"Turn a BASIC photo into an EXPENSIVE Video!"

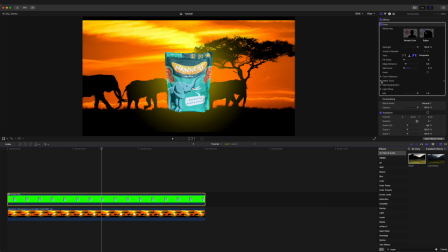(4:07)
All we have to do to fix that is take our spill level and put it down to 0, and we have the regular color of our packaging back to normal. So now I want to blend this in with our background just a little bit better. So I'm going to open the matte tool here. I'm going to shrink down the edge of our package by a couple points.
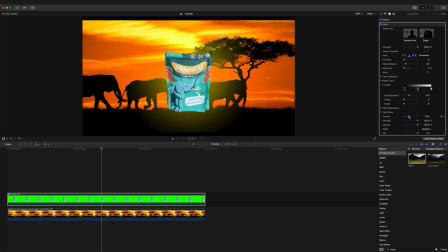(4:24)
Let's go with -3, and then we're going to go into our light wrap, and we're going to bump that up to about 18. Looks good. The next thing I want to do is center my packaging a little bit better. So I'm going to turn on our horizon, and I'll adjust the X and Y here.
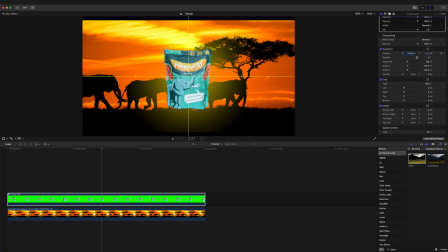(4:39)
I think if we go down to -15, that looks pretty good. And then we'll increase the Y position to around 52. That's looking nice and centered, but it's very flat against against our background, and there's a few more adjustments we're gonna have to make.
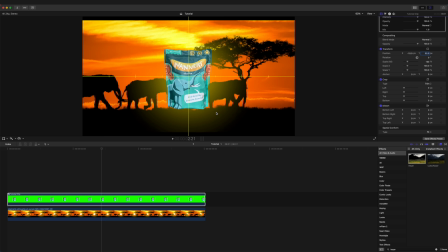(4:52)
The first thing I wanna do is find something for our foreground to make the whole scene kind of blend together so that our packaging isn't just popping right off of the background.
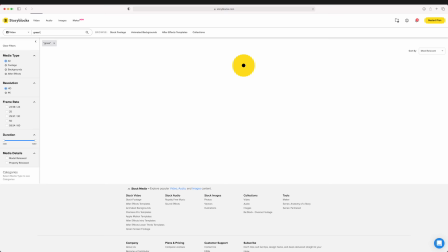(5:01)
We can add some depth. So I'm gonna go back into Storyblocks and I'm going to search for grass.
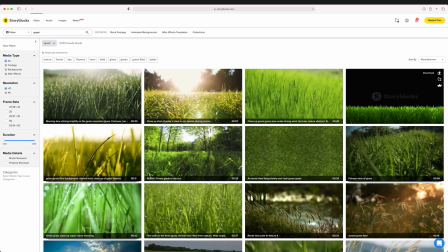(5:06)
And right away we have this nice option here of grass in the foreground in a black background that will be easy to remove.
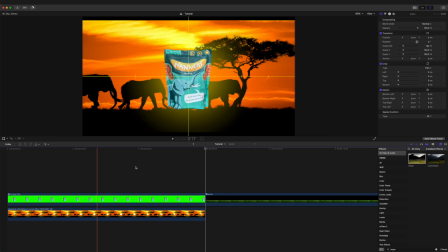(5:11)
So we'll go ahead and download that.
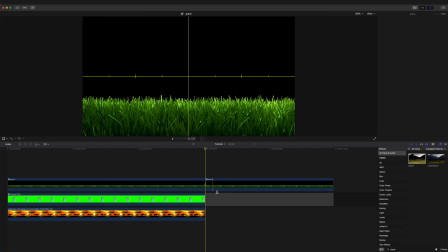(5:13)
And now with our grass clip in the timeline, we'll go ahead and click and drag it to bring it over top of our footage, and we will delete the excess.
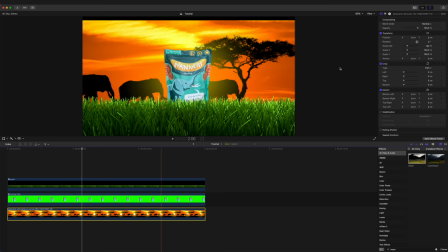(5:21)
And already that's looking a little bit better and more blended together, but it still looks very fake.
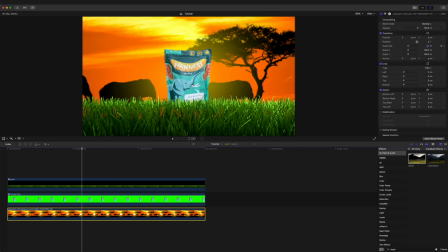(5:26)
First and foremost, I want to increase the size of our background. I think I'm going to bring it up to about 137%. Bring it over to the left just a little bit. And I'm also going to bring it up to about 45. The grass is looking a little bit tall for me, so I'm gonna bring this down to -222. And of course, I'm going to increase the scale of our packaging now to about 130%. Looking quite a bit better, but still not quite there. I think I need to blur out both the background and the foreground.
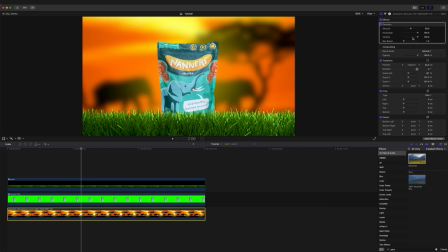(6:00)
So in our effects here, I'm gonna search for the Gaussian blur. I'm gonna click and drag that onto our background here, and I'm going to decrease the amount to about 10% there.
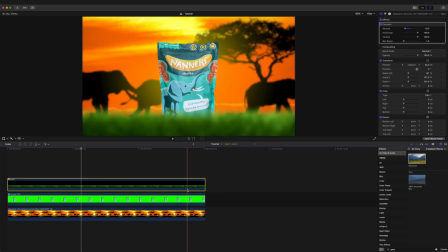(6:11)
Looks pretty good. And I'm just going to do the same thing, drag the Gaussian blur onto our grass, and I'm going to decrease the amount to 8. Okay, so that's looking all right. I think there's a little bit too much color going on here.
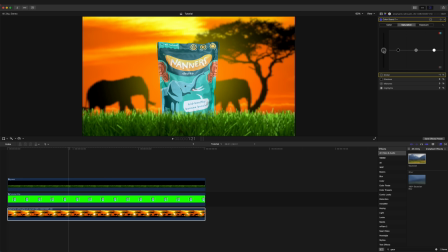(6:23)
I want the packaging to stand out a little bit more, so I'm going to select our background layer, hit Command 6 to bring up our color tools, and I'm going to decrease the overall saturation by a little bit. That's looking pretty good. And I also want to make some adjustments on the grass here. So I'm going to click on that layer and hit Command 6.
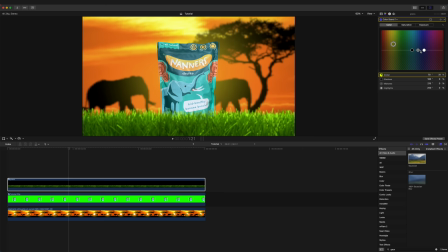(6:41)
And I'm going to try and warm up the grass in general because it's looking very green. There we go. And I also just want to overall darken the grass so that it's not distracting us.
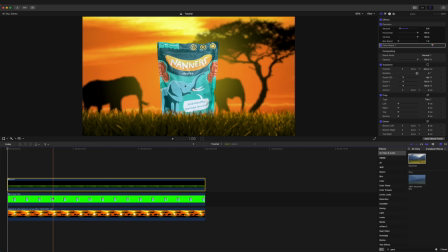(6:55)
That's looking pretty good. That's starting to kind of blend together in the scene. Now I'm also going to select our packaging layer here and open the color controls again. And I'm going to increase the overall saturation. I'm also going to go into the exposure settings. I'm going to decrease the shadows and boost the highlights just to add some contrast.
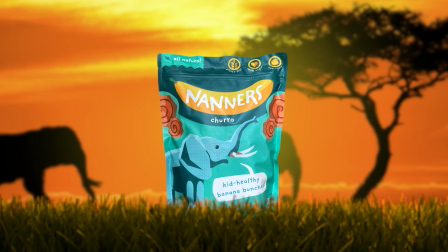(7:13)
So this isn't done yet by any means, but just to give you an update, here is the photo we started with, and here is where we're at so far. The next thing I want to do is animate this packaging a little bit, and I want to create some movement. Don't let the word animate intimidate you. All it means is to just add some keyframes to move something around in the frame. In this case, we have this packaging here that I want to maybe, I don't know, we can have it drop in from the sky and create a thud into the grass, and that's how we introduce our product.
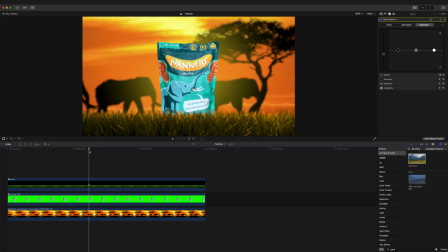(7:40)
So I'm going to scroll through our timeline here, and I'm going to find a point where I want the animation to end. I do want to have quite a bit of leftover for the packaging to just kind of sit there so people can read it. So right here on our packaging, I'm going to go into our transforms, and I'm going to set a keyframe on our scale, our rotation, as well as our position.
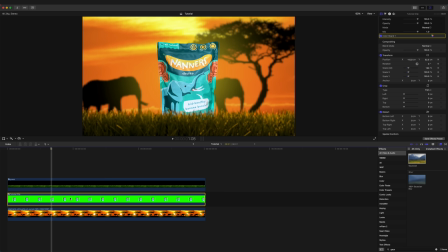(8:00)
Now using the left arrow key on my keyboard, I'm going to click back a whole bunch to a frame where I want the animation to start. I'm going to click and drag our Y position all the way up until our packaging is out of the frame.